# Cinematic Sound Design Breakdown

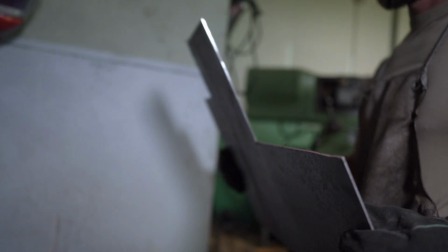As we have this like seamless transition right here, I also wanted to have a swoosh, you know, like one of the...
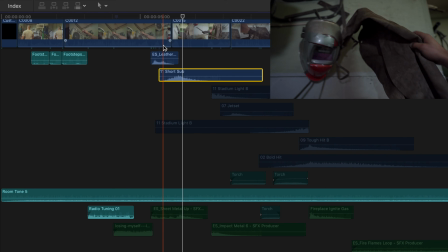So I added in the short sub that I had in the anticipation pack from Lens Distortion. And then you don't want everything to be too loud, but you want it to be like a good volume, and you want everything to fade in and out. So as we move forward here, you can see that it has this metal sheet, and when he has that, I wanted to have a sound that sounded like he actually picked it up really fast,
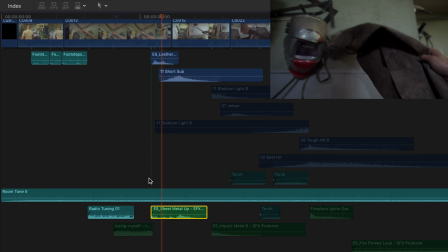and I hide it under the effect when he's grabbing the apron.
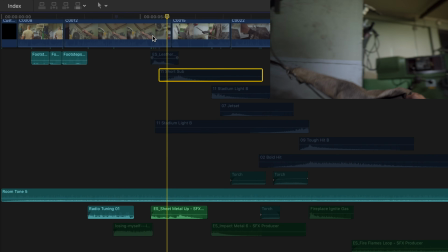So if we just play that back,
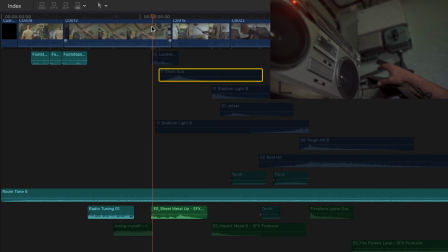you can hear that it sounds like he's picking up a piece of metal at the same time as he's taking the apron. So when you play that back with the cloth picked up and the whoosh, it sounds like this. It feels way more alive because something is going on when the transition is happening.
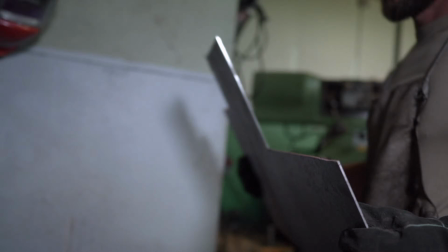And then as he puts the metal plate down, I wanted it to have an impact, you know? I wanted it to feel that I actually put it down. And since this is timed to the music as well, it's gonna be like way more impactful when I add a hit.
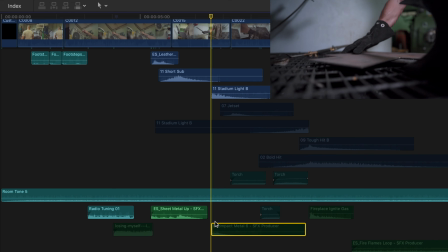And then I also added a metal hit to that to make it feel like, it's hard. So when you play that, it sounds like you actually put a piece of metal down.
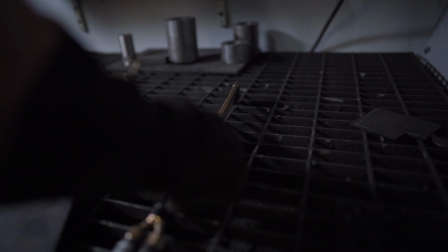As we move forward to when he grabs the acetylene burner, I added a small swoosh. All of these swooshes and hits and all that is from the anticipation pack that I bought on Lens Distortions. And I also added this gas sound that sounds like the gas is starting slowly to like shh.
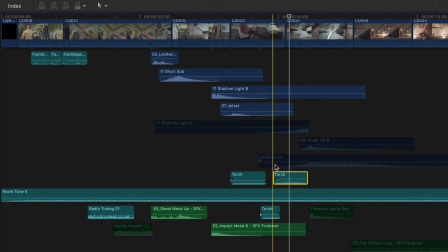At the last like gas sound here, I tried to increase the volume to make it louder so that it feels like the whole like gas leak that is going on from the acetylene burner is getting louder as he's moving closer to actually igniting it. And if we listen to it, you can also hear that it fades out. As the fade out comes, I have added in a fireplace igniter. You know, when you light up one of these gas fireplaces, it's like, you can hear it right here. Also, when you light an acetylene torch, it's also like a small bang. So then I added in that as well.
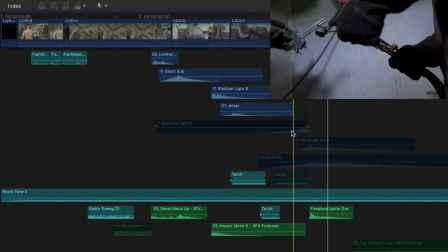Plus, also added in 3 different hits to that to make it more impactful.
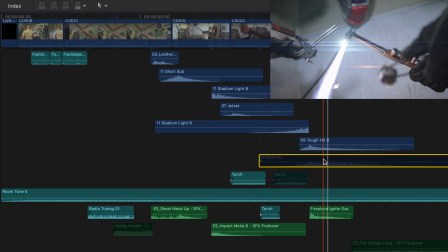So if we play that back with all the hits added, you can hear it like this. And to get that rise, I basically just took a regular hit, for example here,
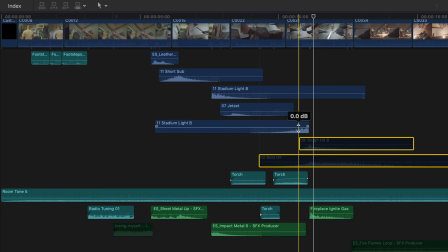Stadium Light B, and then I just played that in reverse, and then it sounds like that.
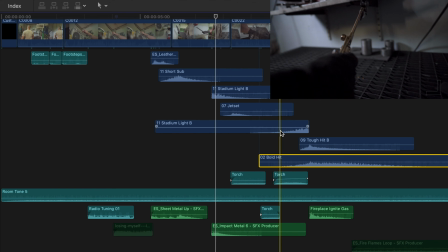So when all the effects is added to that small sequence, it's like kind of good, kind of impactful, right? And then as the acetylene burner is burning, I wanted to have a burning sound, right? Like, and then I also added in the acetylene torch effect.
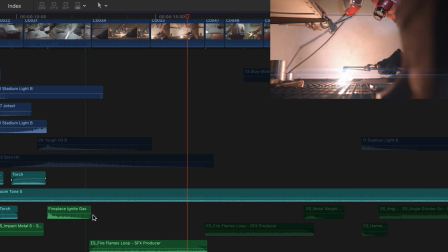So you can have both like going in the background. Then when the hammer comes, I added in a slow motion bam. Like, I don't know what it's called, but a slow motion like whoosh that is going on to when the hammer actually is moving in slow-mo.
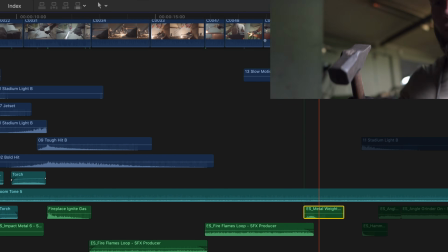But I also added in a metal sound. So it sounds like it actually picks something up from the metal. Then I added in a sound of a metal weight.
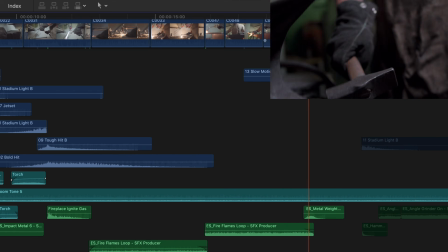So if you play that back with both of them, it actually sounds really good.